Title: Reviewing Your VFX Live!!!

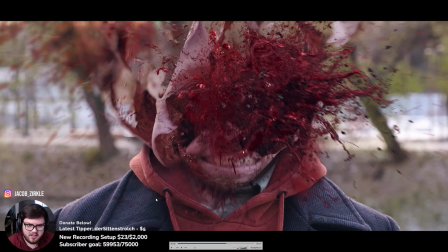2278s
And his head explosion tutorial and stuff. And so really nice work here.
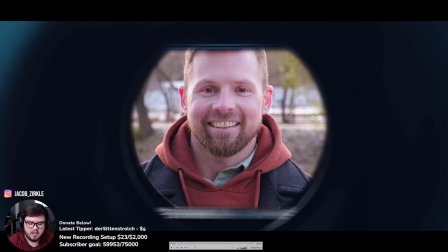2283s
The camera is really nice. And so I feel like the nicer your camera, the nicer the visual effects has to be. As we saw in the last shot, it was a iPhone footage, and so heavy motion blur, all that stuff kind of hides the fact that it's lower quality stuff really well.
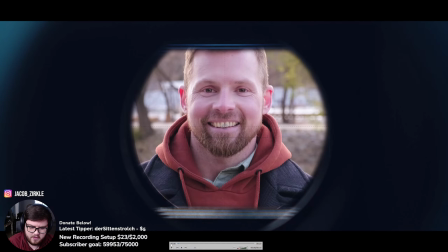2300s
And so that's something that visual effects artists love. Motion blur is great.
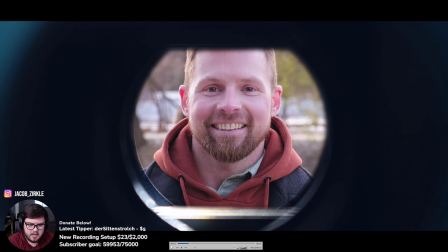2304s
In this, the camera is so good that some of the imperfections kind of stand out more, right?
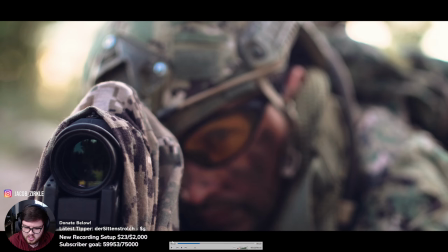2309s
As you can see, you can't get a shot like this on iPhone, which is great. This is more film level quality and stuff like that.
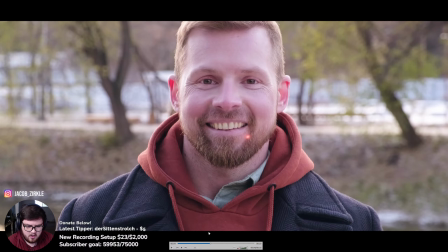2317s
Here, I would have this seems like a 2D element on the guy's face instead of interacting with all the curves of the face, it rotating this way on his cheek, and then when it's on his nose, it curls up his nose, right?
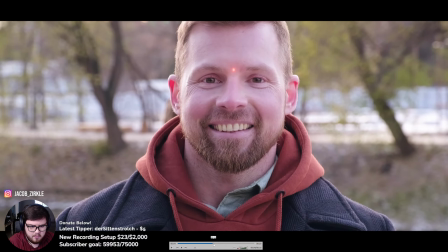2332s
It's more just a standard as it goes from this area of his nose from here to this area of the nose,
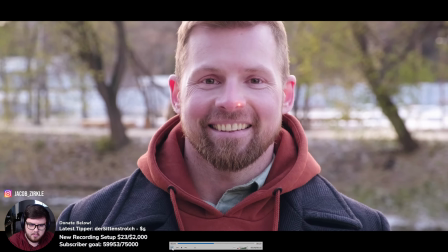2341s
I want to see the dot maybe curve or something, that's maybe a little bit of a distortion and stuff like that,
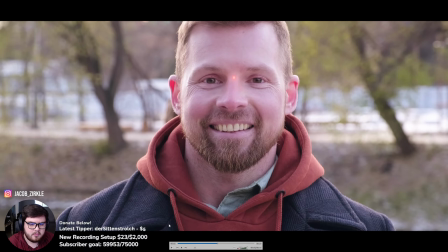2346s
but I think that makes an effect like that.
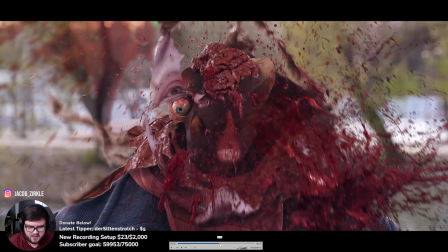2353s
In terms of the actual explosion of the head, very graphic, sorry YouTube.
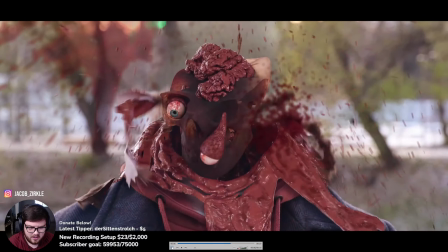2358s
But yeah, no, I think it's a very good start. I love the blood.
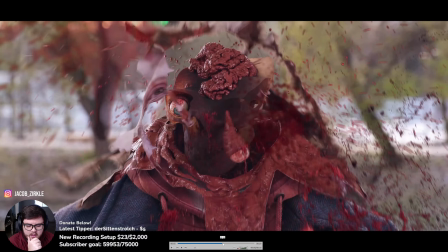2366s
Is that an asset or is that a sim? I would guess it's an asset, but I could be wrong.
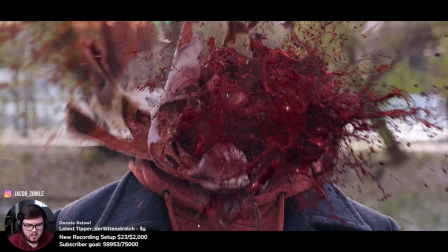2373s
If it's a sim, it's a really good sim. Really good in the terms of it being a good sim. I have some problems with it in terms of compositing and lighting and all this stuff or whatever. I think my biggest thing is everything reads a little bit too sharp,
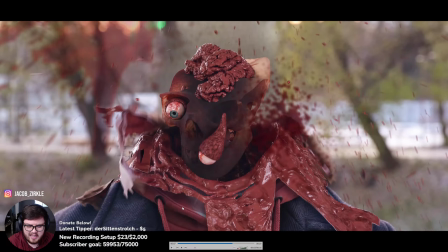2390s
so if you see, it's a very shallow depth of field, right?
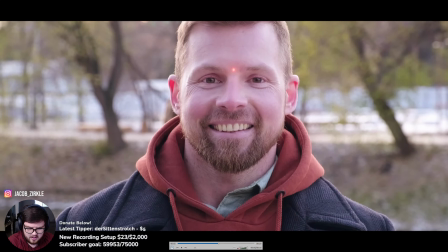2394s
You can see if I go before his head explodes, you can see this part is very in focus, but if you kind of look at parts that are further away from the camera, so the back of his hoodie, even his ear and stuff, that's already starting to fall out of focus.
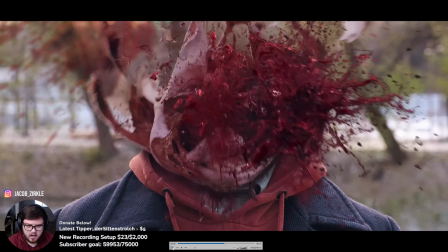2408s
And so when you have to keep that in mind, because your CG has to match as well.
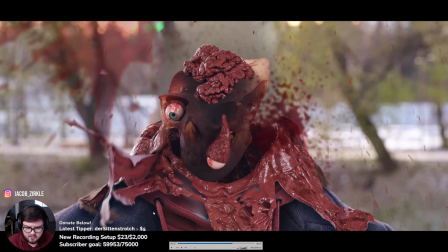2412s
So parts up here, you can see the difference in focus levels are way different. Over here, good example is just any high detail area. So you can see down here some of the strings of his jacket or whatever is kind of out of focus, whereas this is perfectly in focus.
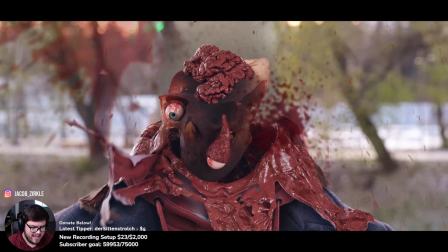2430s
I don't even know if there's any defocus on it at all, but in a case like this with such shallow depth of field, you actually want to do your focus in CG, whether it being doing a vector pass or whatever there,
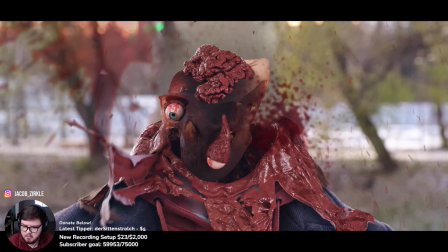2445s
or I guess it wouldn't be a vector pass, but a depth pass or anything like that, just because yeah, not having any depth of field here is bad, but also you don't want just a depth of field node, just because that would do it uniformly over the entire image. And so either doing a depth mask to do it in compositing,
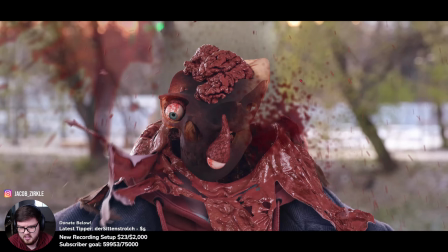2463s
or just straight up baking in the defocus in the CG pass, whatever you kind of choose there, it'd be much better than this. Also, the lighting is reading not really too accurate to me. I think it's hard to do with a lot of like specular stuff like that.
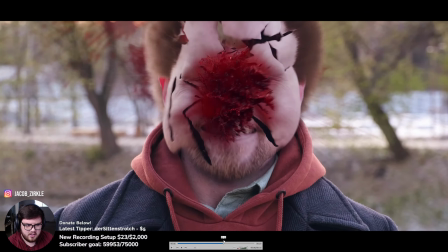2479s
I think the transition is pretty good though. You know, yeah, like there's no popping, you know, so I think the transition's actually really, really good.
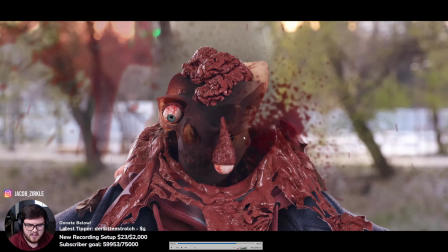2491s
So I enjoy that. Of course, you know, I hate to break it to you, but all this other stuff is like pretty good, like in terms of quality and stuff like that. It's not like super photoreal and stuff, but the main focus of the shot for some reason is the lowest polygon object.